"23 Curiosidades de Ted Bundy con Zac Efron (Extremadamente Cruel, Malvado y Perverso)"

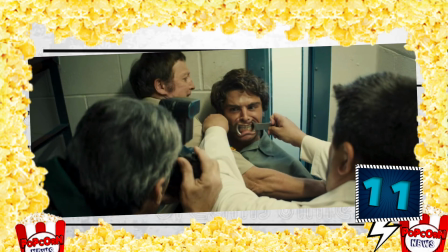[4:06]
Más adelante, durante la escena donde los policías toman la muestra de los dientes de Bundy, se puede escuchar de fondo la canción The Four Horsemen de Metallica.
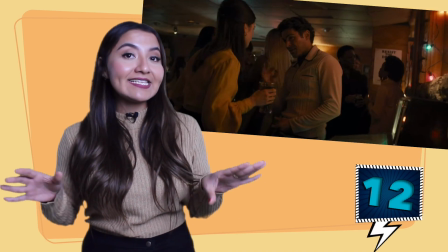[4:14]
La manera como nos muestran cómo fue que Ted y Liz se conocieron en un bar y esa misma noche ella
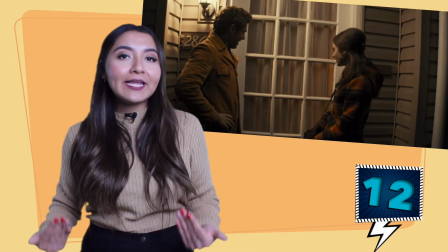[4:20]
lo lleva a su casa es para demostrarnos lo peligroso que podía llegar a ser Ted Bundy por cómo actuaba,
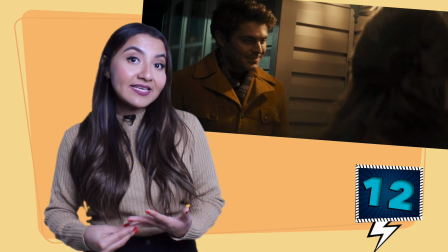[4:25]
pues parecía un tipo agradable y hacía que las mujeres confiaran en él.
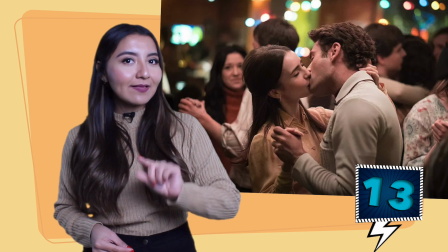[4:29]
Desde el inicio de su relación con Liz, pudimos notar que Ted mostraba algunos índices de violencia, por ejemplo,
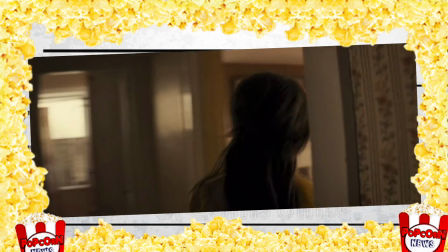[4:35]
cuando Liz se despierta asustada buscándolo a él y a su hija, encuentra a los dos en la cocina y lo ve preparando el desayuno.
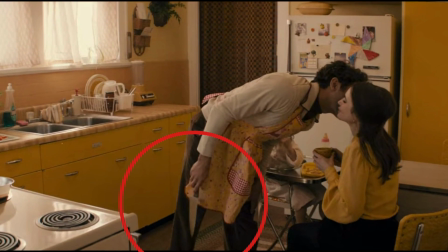[4:41]
Pero cuando él se le acerca a Liz para darle un beso, lo hace sosteniendo un enorme cuchillo.
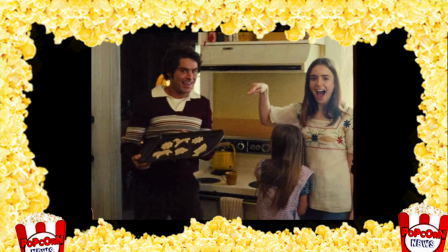[4:46]
Luego, en las escenas de los flashbacks, cuando están mostrando la bandeja de galletas a la cámara, Ted sostiene un rodillo justo arriba de la cabeza de Liz.
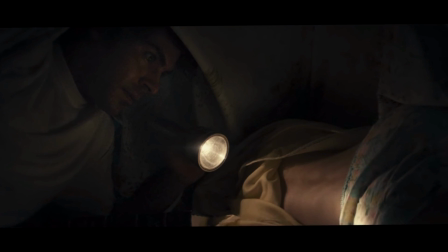[4:55]
No me van a negar que la escena de la linterna donde está viendo su torso es súper extraña, Y
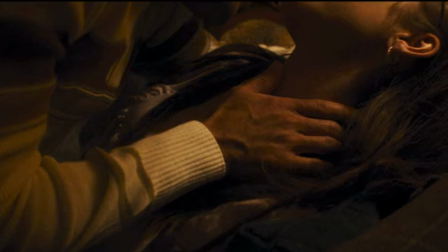[5:00]
el último, que se sintió mucho más alarmante, es la manera en cómo la toma por el cuello en esta escena cuando la está besando.
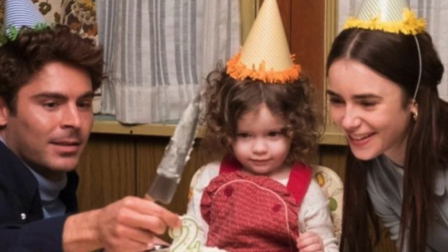[5:07]
Como si todo ese tiempo hubiera estado conteniendo sus impulsos de acabar con ella.
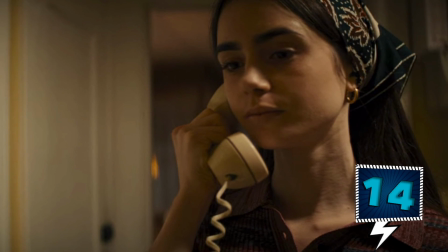[5:12]
En la escena donde Lisa está en la cocina y recibe una llamada de su amiga para que encienda la tele y vea lo que está sucediendo,
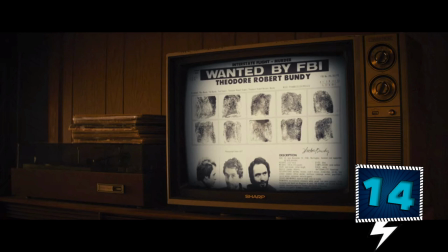[5:19]
en el noticiero nos muestran fotografías del verdadero Ted Bundy.
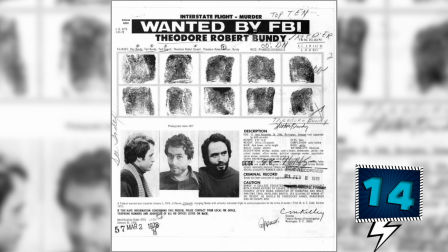[5:22]
Incluso ese panfleto es el mismo que circulaba en aquellos años luego de su segundo escape.
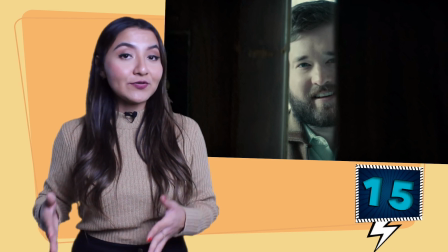[5:29]
Jerry, el personaje interpretado por Haley Joel Osment, no está basado en alguien real.
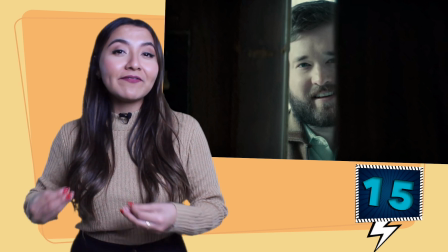[5:34]
Simplemente es el resultado de la combinación de varias personas que estuvieron ahí para Liz en
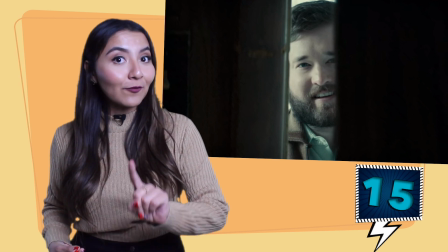[5:39]
ese momento tan difícil para ella y sobre todo cada que Ted la intentaba contactar.
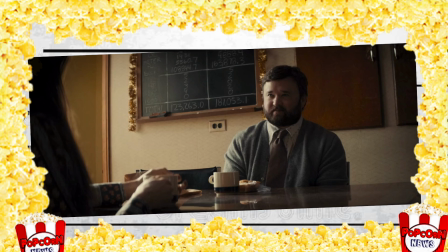[5:44]
Al director se le hizo mucho más fácil reducir a sus padres,
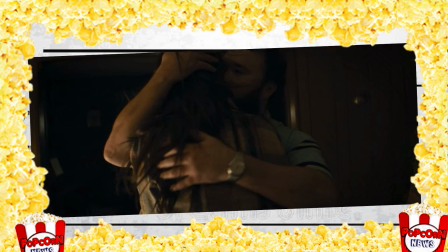[5:48]
sus amigos y hasta un pretendiente que conoció en Alcohólicos Anónimos a un solo personaje, que es Jerry.
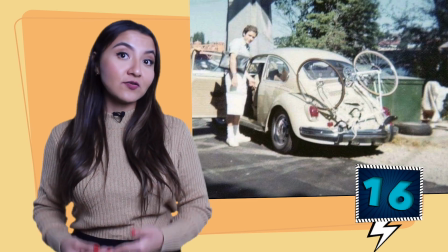[5:54]
El coche que utilizaba Ted Bundy para hacer sus fechorías era un Volkswagen del 68,
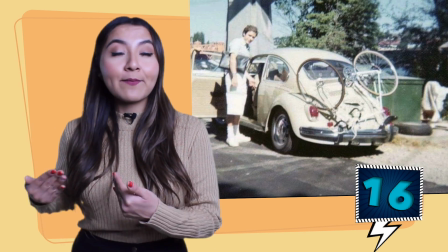[5:58]
un auto que ocupaba precisamente porque en aquellos años era muy popular y era más fácil pasar desapercibido.
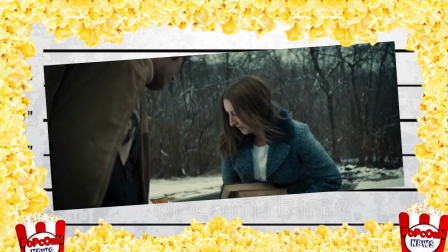[6:04]
Así como lo vimos en la película, Bundy ocupaba un cabestrillo y le pedía ayuda a las chicas para poder llevar sus cosas al coche,
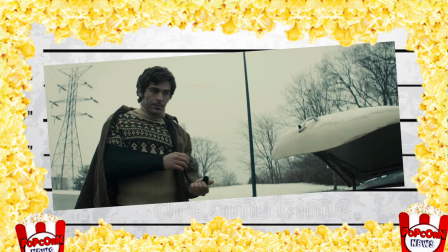[6:12]
luego las noqueaba, las subía a él y no se volvía a saber de ellas.
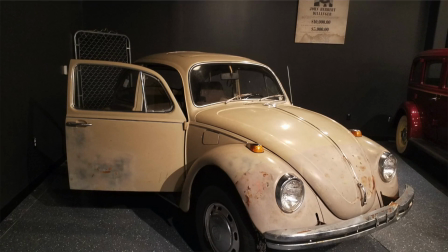[6:16]
Actualmente, este vehículo se encuentra en exhibición en el Alcatraz East Crime Museum ubicado en Tennessee.
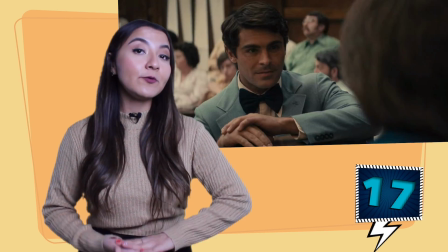[6:22]
Tal como nos lo mostraron en la cinta, Ted Bundy concibió una hija mientras estuvo en la prisión con Carolyn Bourne.
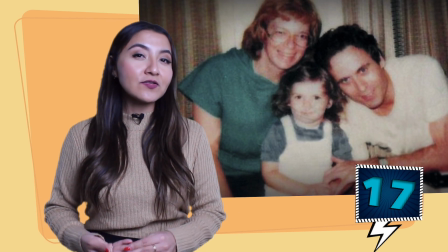[6:28]
La niña nació en octubre de 1982 y fue bautizada bajo el nombre de Rose Bundy.
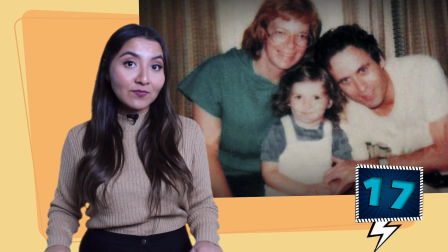[6:34]
Actualmente Rose tiene 36 años, pero no se sabe nada de ella ni de su madre, quien por mucho tiempo creyó ciegamente en la inocencia de Ted.
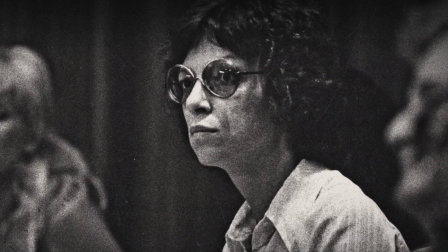[6:43]
Sin embargo, luego de conocer la verdad, Carol no quiso volver a saber de él.
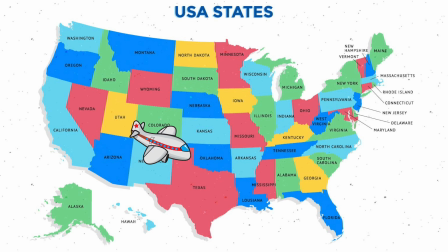[6:47]
Lo último que se supo de ellas fue que luego de que sus padres se divorciaran, Carol y su hija se mudaron a Florida y no volvieron a verlo.
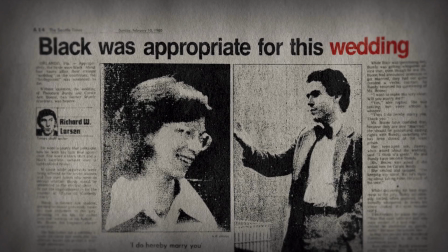[6:55]
Se cree que las dos han cambiado sus nombres varias veces para poder llevar una vida más tranquila y que incluso ya no viven en Estados Unidos.
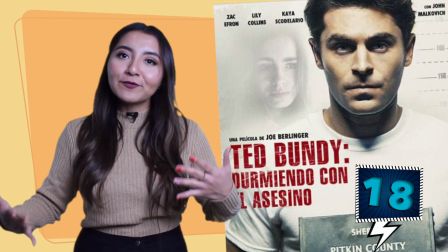[7:03]
Como siempre pasa en las películas basadas en hechos reales, los directores se toman a veces algunas libertades creativas y deciden omitir,
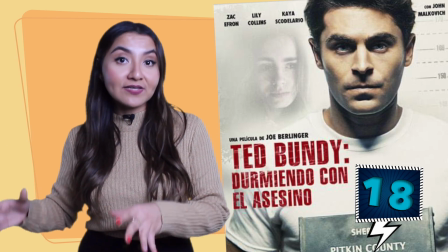[7:11]
incorporar o modificar cómo sucedieron los hechos, y esta cinta no fue la excepción.
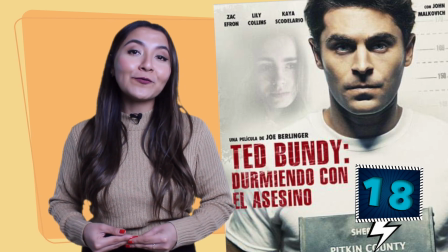[7:16]
En una entrevista para Decider, el director contó que hizo tres cambios importantes.
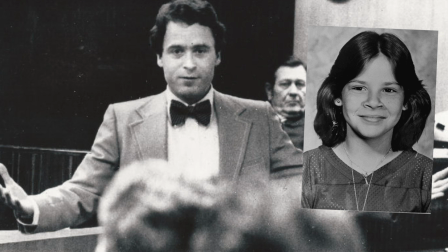[7:21]
El primero fue que omitió el segundo juicio que hubo en Florida por Kimberly Leach, quien solo tenía 12 años y fue la más pequeña de sus víctimas.
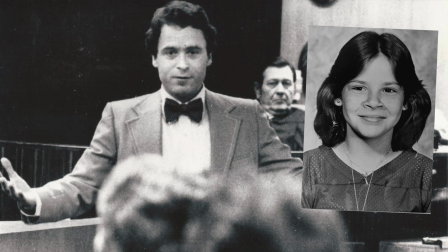[7:29]
Contó que tomó esta decisión porque la cinta no podía soportar otro juicio por asesinato y por eso
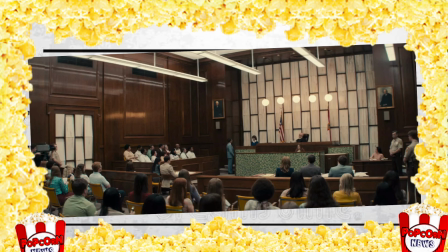[7:34]
trasladaron la propuesta de matrimonio al juicio de las chicas de la hermandad Chi Omega.
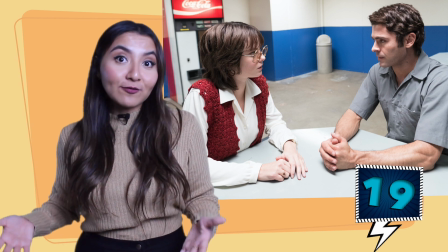[7:40]
El segundo cambio es que la mayoría de los diálogos entre Ted y Carol fueron inventados porque obviamente no sabía qué sucedía entre ellos dos cuando estaban a solas.
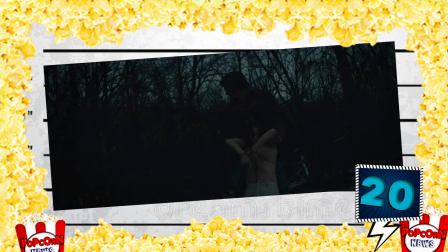[7:48]
Y el tercero, que es el mayor cambio que realizó, fue que Ted y Liz no tuvieron ese último encuentro frente a frente y mucho menos
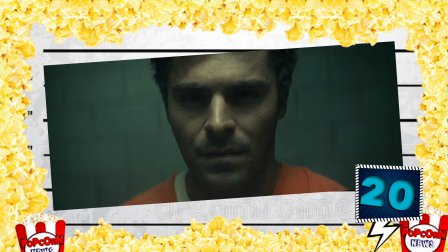[7:56]
ocurrió esa escalofriante escena donde Ted admite su culpa cuando le confiesa cuál fue el arma que utilizó con una de sus víctimas.
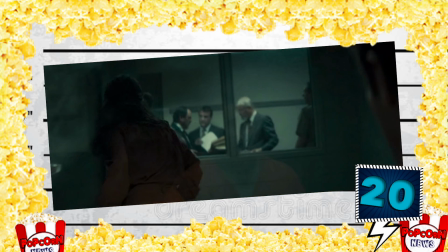[8:03]
El director simplemente quiso incorporar esta escena para hacerla un poco más dramática.